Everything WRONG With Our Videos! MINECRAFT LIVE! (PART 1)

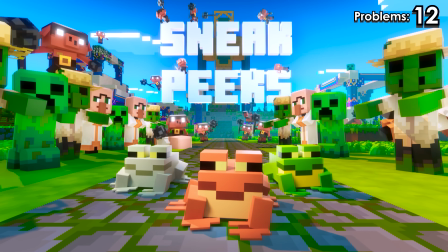12:23 This piglin rushes through and takes out a villager. But as he does that, this zombie intersects one of the lights that was attached to him.
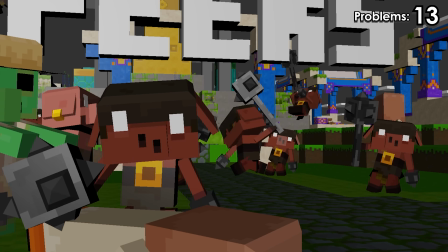12:31 My favorite thing about this shot is that the piglins aren't just attacking the villagers and the zombies.
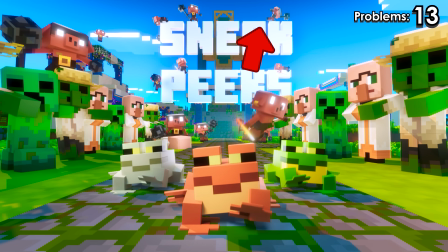12:35 They're attacking each other too. So you see this piglin up here throws his mace at this other piglin, and he gets knocked off the big sign.
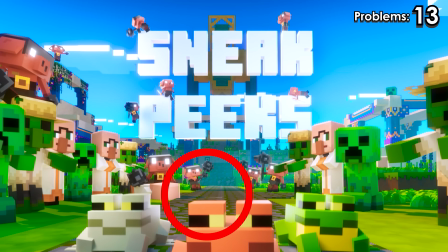12:41 But if we follow the mace that he dropped, it just falls through the ground like it's not there.
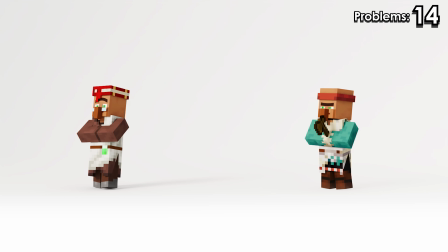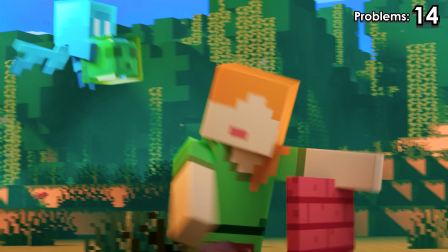12:52 What?
As we get into the final stretch of the video, the alley races away from all the mobs that were chasing it and bumps into Alex, who's just placed a sign.
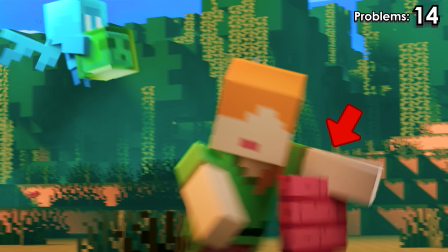13:00 But as she stands up, her arm goes through the sign.
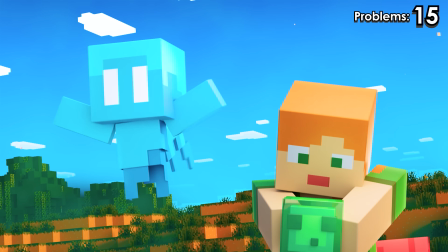13:05 So all the mobs catch up, but the alley stops them and shows them that this whole thing was to bring them all to the train to go to Minecraft Live.
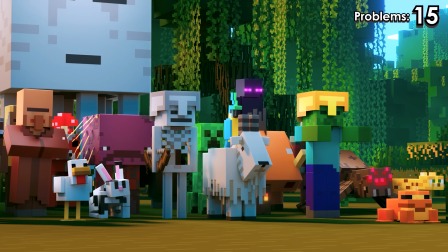13:11 They take a beat to think about it. I mean, they were all super angry a second ago. But who can say no to a free ride to Minecraft Live?
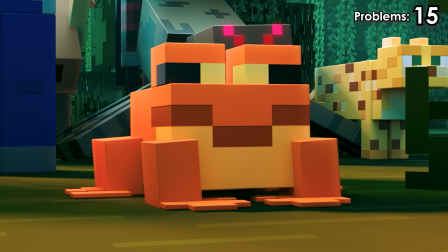13:17 So the frog starts feeling it, and the beat kicks back in, and then everyone joins in, and everybody wants that train ride.
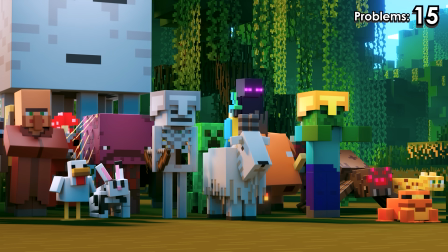13:23 So the first problem with this scene, and throughout the entire video in fact, is that the hoglin should be a zoglin.
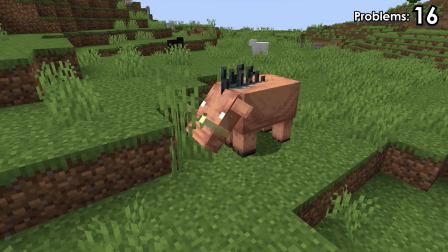13:29 Well, except in the nether. But this is all because, in Minecraft, a hoglin can't exist for more than 15 seconds in the overworld.
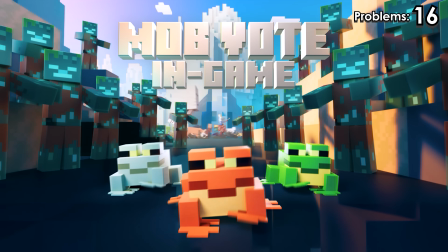13:36 And considering it's part of the chase throughout, I'd say it's been a fair bit longer than that. And even if it hadn't been, he would be violently shaking all the way through.
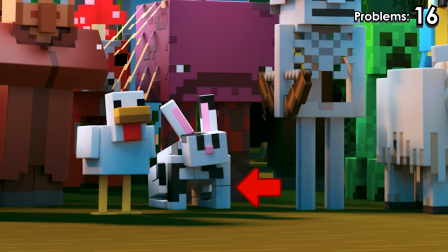13:46 Another issue with this shot here is on the rabbit. He has this line through his leg. This is a problem with his bump map.
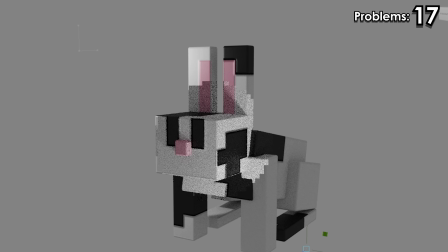13:53 Bump mapping is used to add extra surface details on a model, and it can look really convincing, but it's all an illusion.
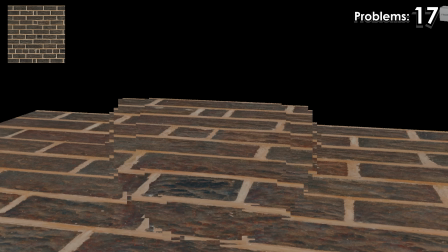13:58 Here's a single polygon with a brick texture on it. It's pretty obvious that it's just a flat plane, but if we apply a bump map to it, it starts to look a whole lot more convincing.
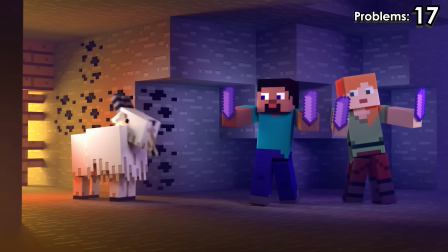14:06 Mojang likes to include bump maps on the big animated videos because it adds a little bit more flair. It also gives a little bit more detail to catch the lighting on.
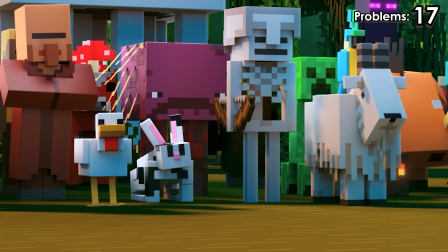14:13 Bump maps can look great, but make sure they're on the right model.
Ooh, we're so bumpy.
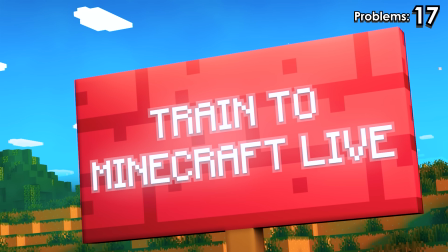14:18 Before we go into the final shot, I want to talk about signs. So, near the start of the video, the frog chases the alley through this snowy landscape, angering this goat.
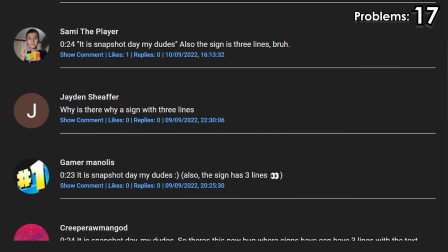14:26 But there's a sign in the background. And while the joke is fun, a few people were very passionate that the text on the sign should match the game and couldn't be centered the way it is on here.
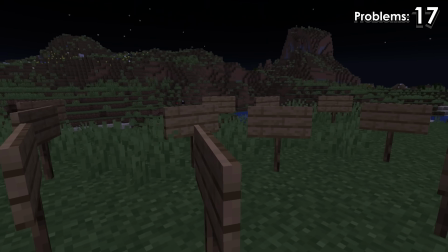14:34 Now, I have my own extremely pedantic and not at all important feelings on Minecraft signs. And I'm gonna tell you about them.
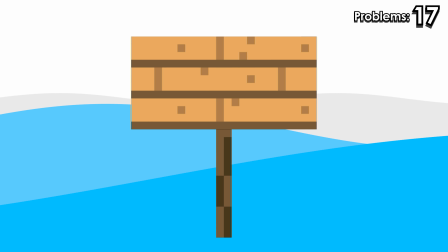14:40 So, the graphic designer in me sees the texture on a Minecraft sign like lines on a page.
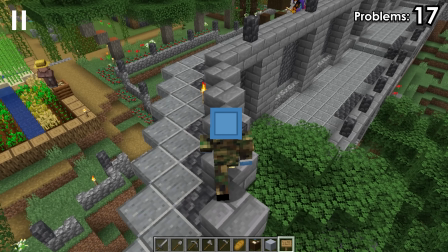14:45 And there's 3 of them. So, if I go into the game and place a sign down, Oh, just a note, so it might be really hard to see, but this is what my character normally looks like in the game. So I put a suit on for this video so you can see me.
Hey guys, look! My coffee's floating again. This is why our projects take so long.
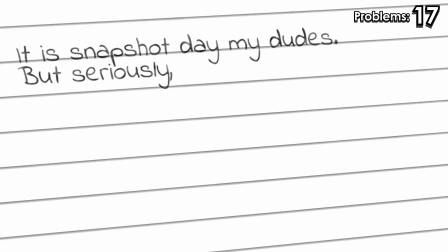15:04 Anyway, this is how it looks on a regular sign, which to me is the same as writing like this on line paper.
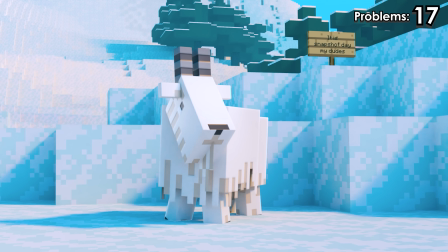15:09 I am, however, going to give us a ding for this because this video is an official video for Mojang.
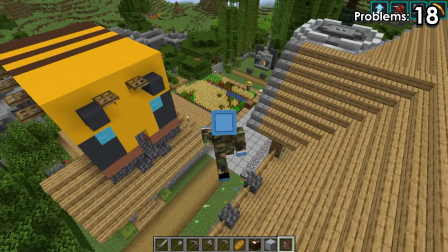15:15 So really, it should be how it is in the game, even if I have opinions on it. You care far too much about this.
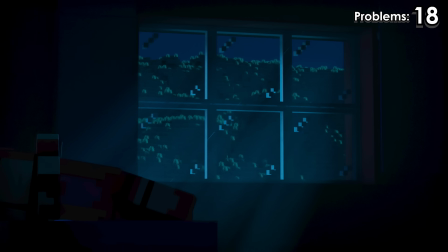15:21 I do.
Hey, Chrissy! Chrissy!
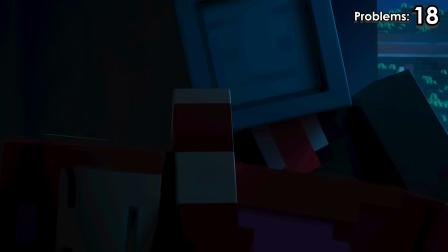15:26 Chrissy, wake up! This better not be about Minecraft signs again. Never mind.
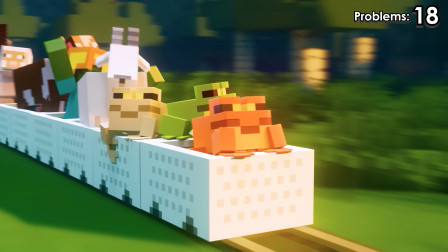15:33 In the final shot of the video, we have all the mobs in the train making their way to Minecraft Live.
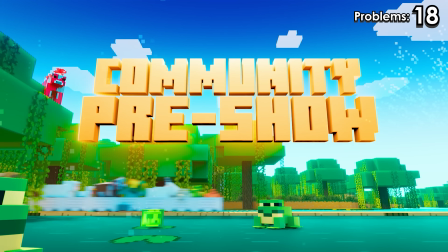15:38 This train is a recurring theme through all the videos we made. It's what links them all together. The shot has a couple of problems.
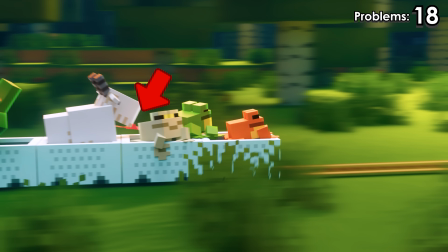15:44 The first one is here. On a couple of frames, we can see this strange pink object in between the frogs and the goat.
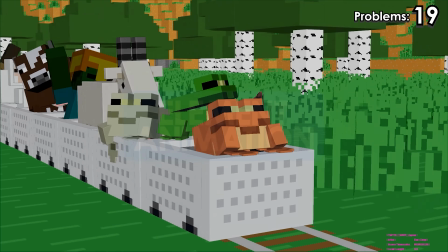15:49 That's actually the frog's tongue. In the original layout, we had the green frog flapping his tongue in the wind, but it looked a little bit weird, so we put it back in his mouth and closed it up.
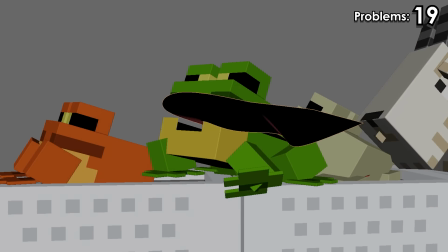15:57 But one set of keyframes was left on the tongue, so as soon as we sent it to render, it reappeared.
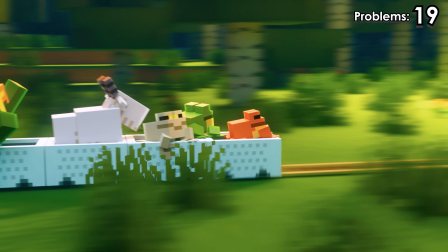16:02 We spent a little bit of time masking it out of the final shot, but it was missed on a couple of frames. As the camera rises up into the sunset, before the Xbox Studios logo pops up,
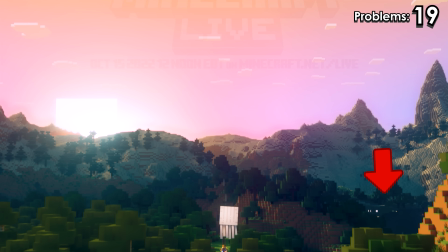16:11 we can see some bright lights down here, and a few people were speculating on what that was, and it's a missing chunk.
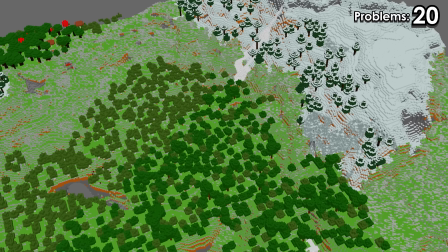16:17 This world was so huge that we couldn't really play the file back until it was rendered because of how slow it made our machines.
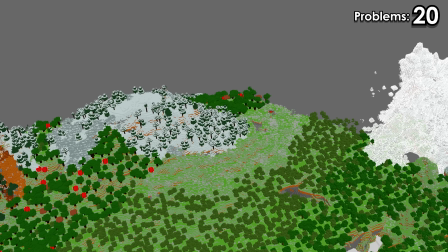16:23 So what we normally do for shots like this is break the world up into chunks, so animators can only bring in the chunks they need.
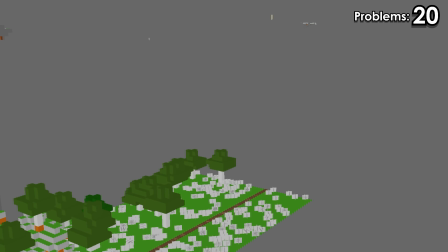16:29 As we were turning all of them back on for the final render, this one was missed.